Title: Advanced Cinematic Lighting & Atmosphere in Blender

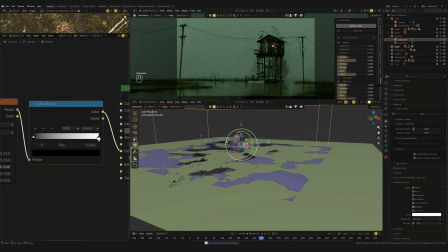(4:11)
It creates that not uniform surface that feels like real air or dust. I'm using this color ramp instead of the standard color. By using these toggles, we can set the exact range of this volume.
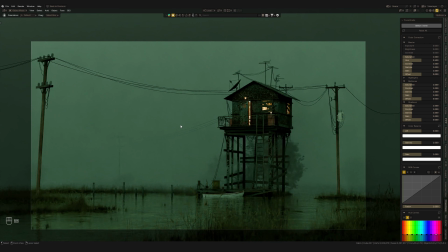(4:28)
It might be hard to see over a YouTube video, but it makes sense and the volume looks much more realistic.
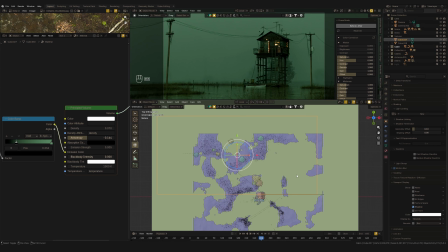(4:39)
So that's the base setup, but we also need to highlight some details, some point lights.
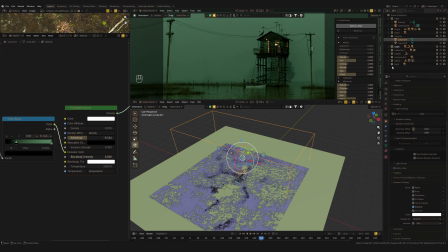(4:47)
Small light just to highlight specific details of the scene.
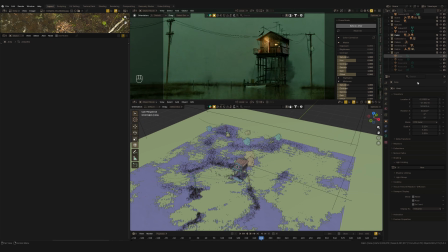(4:51)
This doesn't relate the global cinematic light, but it's crucial for overall settings the mood.
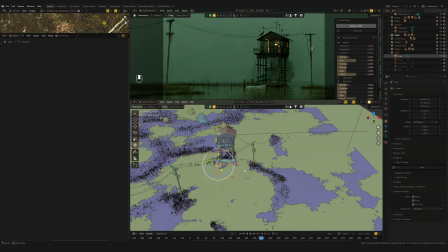(4:59)
So I add a few additional lights, area light to highlight a bit of this foreground.
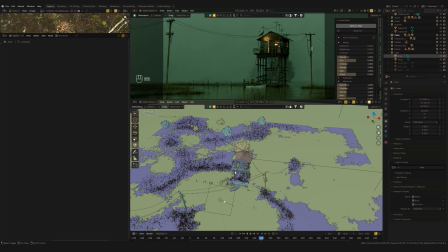(5:05)
I also added the point light to increase the light from this cabin's outside light,
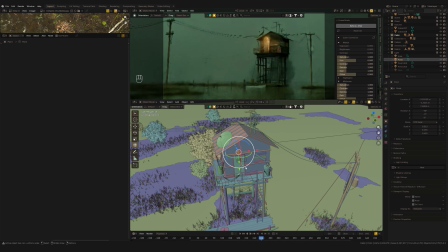(5:12)
another light next to the cabin, and another one hits the front wall to bring out details.
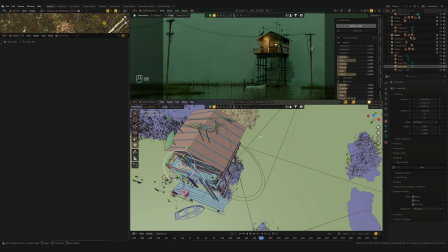(5:22)
Then I add a side light, maybe it's moonlight.
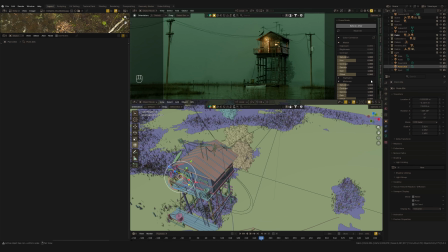(5:26)
It doesn't even matter, just highlight this side of the cabin.
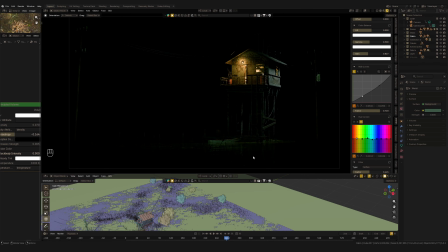(5:32)
If I disable the volume and set the global light to 0, you can see exactly how these point lights are working. They aren't just there to light the scene, they are there to sculpt the main object properly.
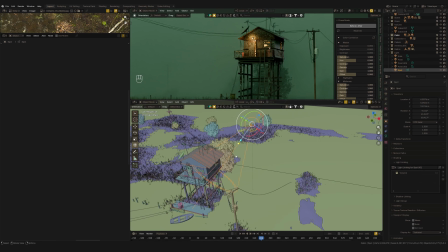(5:49)
And by the way, look at the colors. My side light is cold, while all this light source on the cabin side are warm, some orange and yellow.
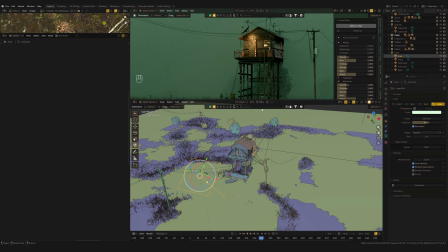(6:00)
Then the general environment light has this greenish tone. This contrast between warm and cold is a foundation of cinematic light.
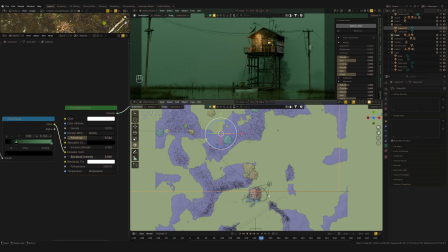(6:11)
And also see why I keep this volume cube behind the scene. If I move it forward, see how it starts to create this glow that messes up the foreground. It doesn't look as good.
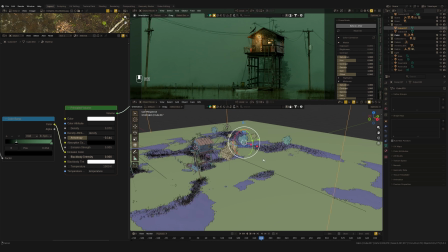(6:25)
By keeping it behind the cabin, it creates a deep cinematic background without losing the hero object.
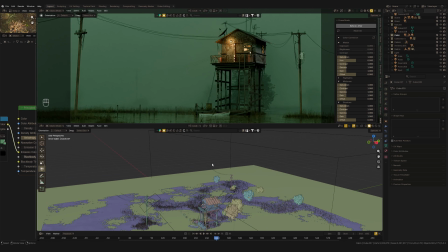(6:36)
The crucial part of achieving cinematic is post-production.
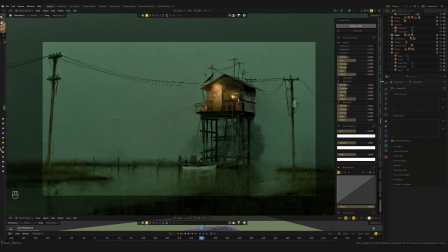(6:40)
You can't achieve a cinematic mood using only 3D technique like volume and light in the scene.
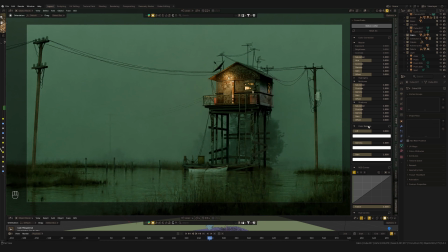(6:47)
You have to use color grading. This is the final stage of cinematic look. We all know that cinematic look usually means slightly desaturated image. So I'll start by decreasing the global saturation here.
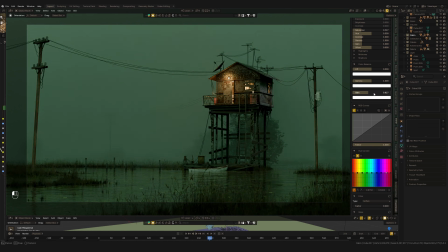(7:08)
Then I'll pull down the gain to get this deep, heavy mood.
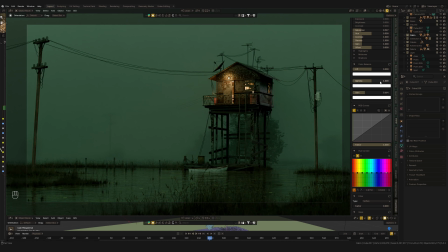(7:15)
Maybe a bit of gamma too. Now you'll see the shadow are getting a bit too dark, so I'll go back to shadows and let's increase gamma there,
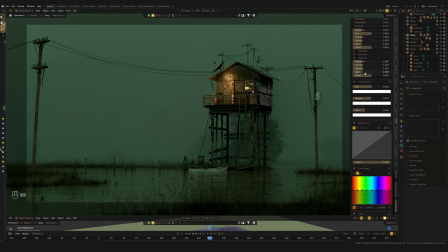(7:29)
just to leave them back up and recover some details. Next up is the RGB curves. This is a crucial part of any film look. Pretty much every cinematic style is created here.
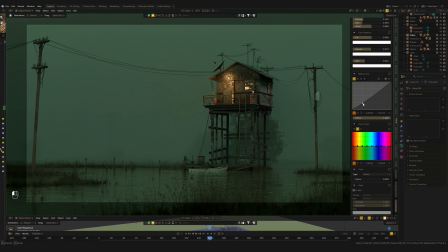(7:44)
I'll adjust the curve to find the perfect balance of black and white points on the render. I can also decrease the impact of this curve or go back and tweak the midtones again.
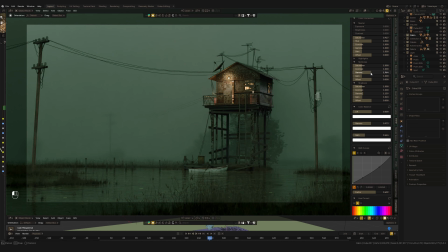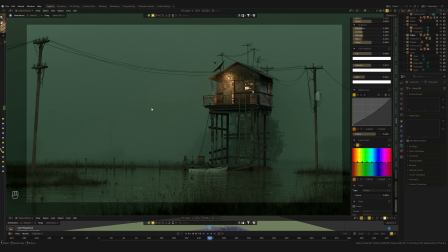(8:09)
Now here's a really cool trick. I can impact the light using a hue correct node. I know my background and the global light are greenish.